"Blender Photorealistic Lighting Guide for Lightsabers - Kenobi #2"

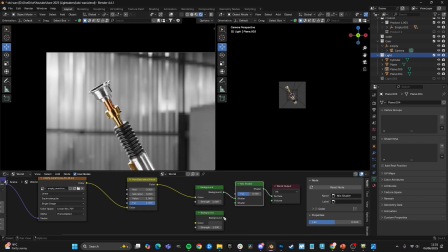(12:34)
We're going to add a mix shader, plug it into the bottom, a light path,
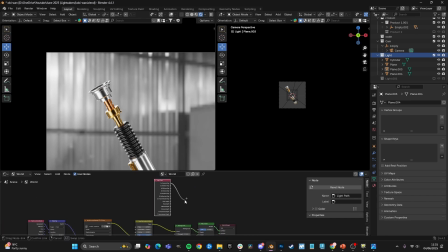(12:41)
and then we're going to move is camera array to the factor,
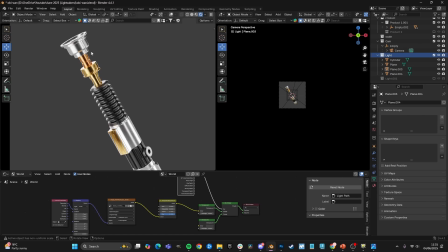(12:45)
and that basically just separates the HDRI lighting with the background.
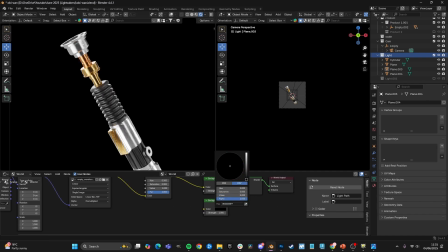(12:53)
So that means that this affects the background, but it won't actually affect the lighting on the scene, and this is what actually affects the lighting on the scene. Now, if you were doing, let's say for example, by the way, we've been obviously setting up this product to light on a black background, but if you were to have this on a white background,
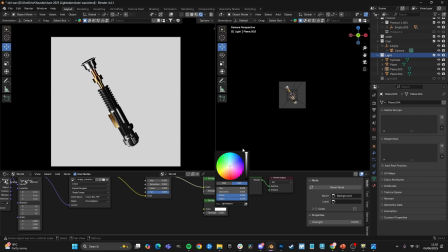(13:10)
it'd probably look a bit too dark, as you can see.
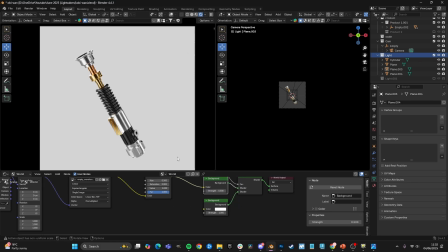(13:13)
So this is where you want to adjust your lighting to work on a light background, but we're going to do it on a black background.
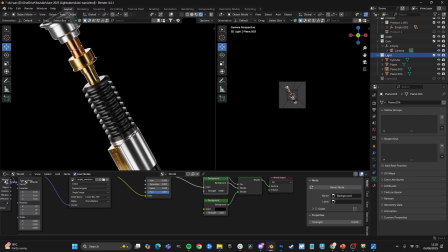(13:20)
So all I want to do is add some very subtle lighting. Okay, very subtle.
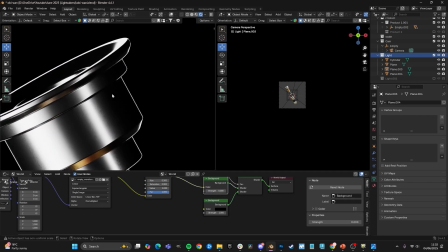(13:30)
And as you can see, and this section here has gone from that to that. It's filled it in a bit, but it's still darker. Let's make it even less.
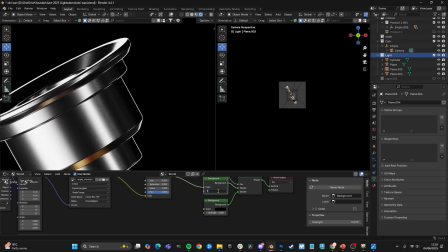(13:43)
It's still darker than it was before, but now it has some slight texture there.
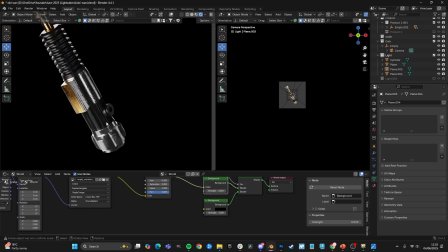(13:50)
We also have this new line going down here. I need to decide whether I like that or not, but as you can see, it has actually lit up our section here. So it's only very subtle, but you can see the differences from here to here.
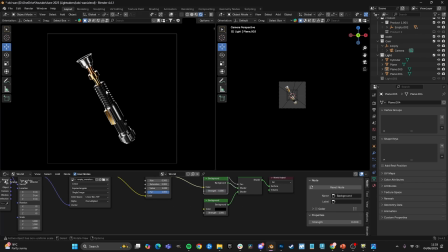(14:04)
We're just slightly lighting this part of the product more and adding some texture to just some very slight reflections,
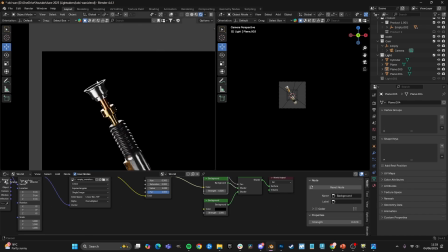(14:12)
very slight to the black sections of the lighting.
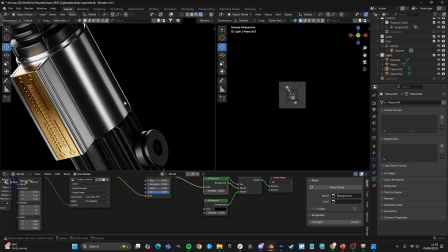(14:20)
Now I am going to rotate this because I kind of want this line to probably be right on the edge,
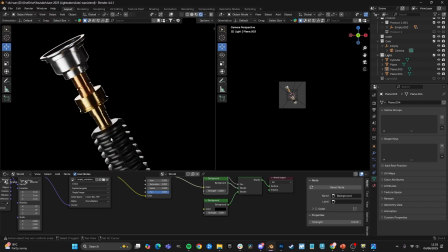(14:26)
not so close, because we already have this effect up here with the lines.
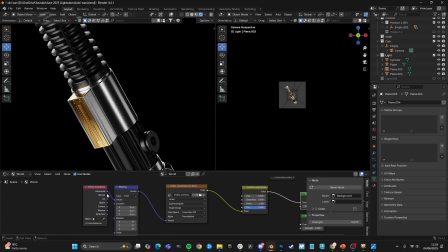(14:30)
I want this to be a bit smoother. So this is where we use our mapping node, and we're going to rotate the HDRI. That's going the wrong way, so we'll rotate it this way.
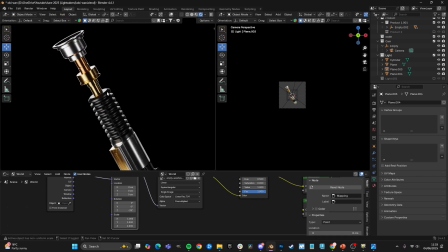(14:43)
And that's a bit closer to what I want. We still have the light here.
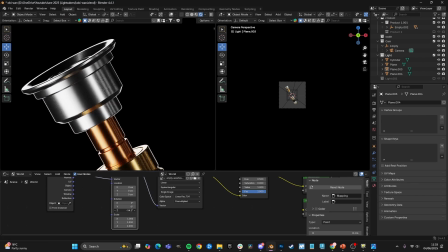(14:49)
Well, now it's creating a light there. Now we have lots of little lights there. So let's play around with this for a minute. That looks good up there.
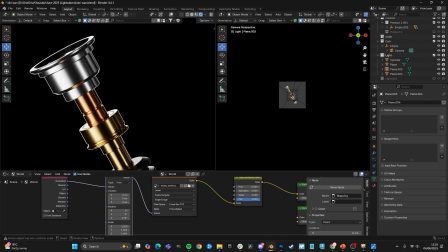(15:02)
Down here it doesn't. Yes, this is good. So you might need to play around for a bit, depending on your product.
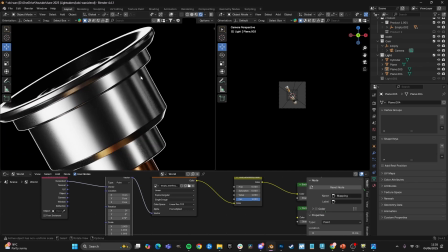(15:08)
But I like this because it's added quite a lot of information in respect of reflections in this case, in this section here. So if I turn it off, you can see the difference it makes.
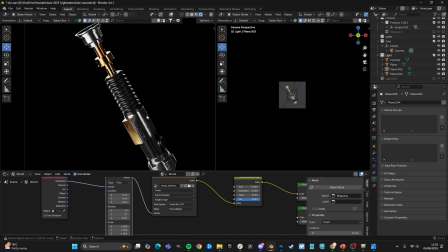(15:22)
And it makes some really nice realistic reflections right there. Also, down here, it's made this section slightly lighter, but still dark.
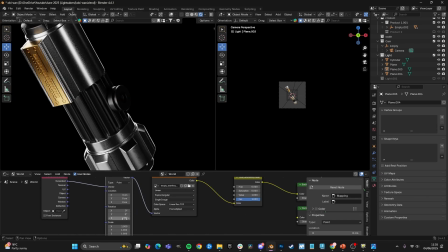(15:30)
I still want it to be sort of darker than this section. And then also it makes this part look very nice.
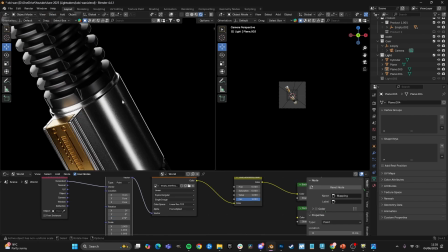(15:39)
And also here, it's kind of added a line, but not as strong as before. So I'm very happy with this.
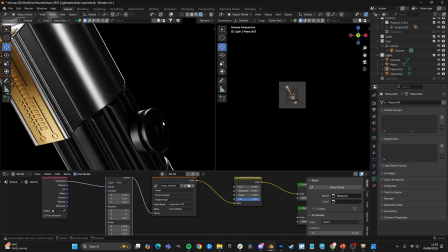(15:44)
Very, very happy. I will now just make another change. I do want this to be slightly more bright because it's still kind of hard to tell what this is.
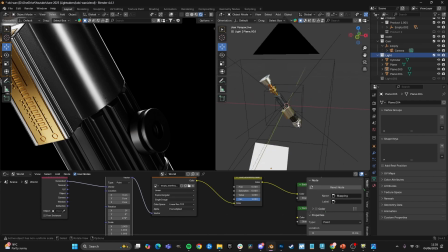(15:53)
And if you were trying to sell a product, you want it to be, visible.
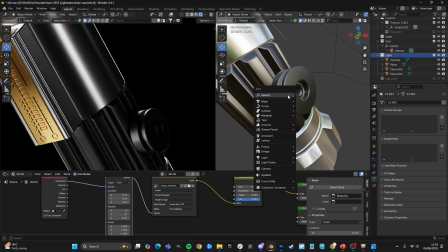(15:57)
So all we'll do for this is I only really want this to affect this section because I'm really happy with the lighting here and here.
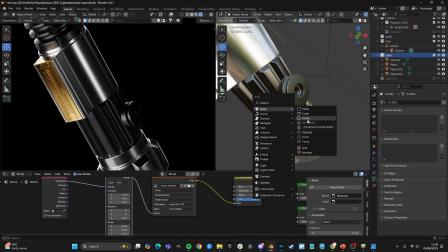(16:06)
So all I'm going to do is I'm actually going to make a circle, make it very small.
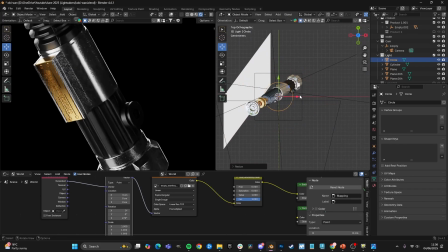(16:12)
I'm actually just going to match it to this section.
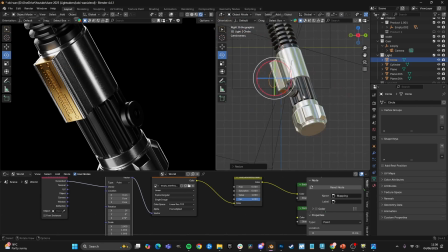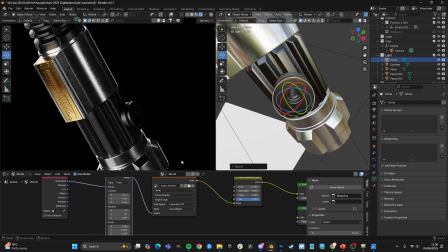(16:24)
Match this here. And this is going to be a very subtle amount of emission. Let's do it like that.
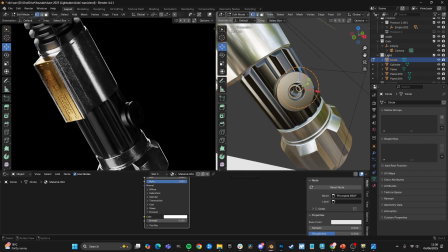(16:41)
We need to add a face, obviously.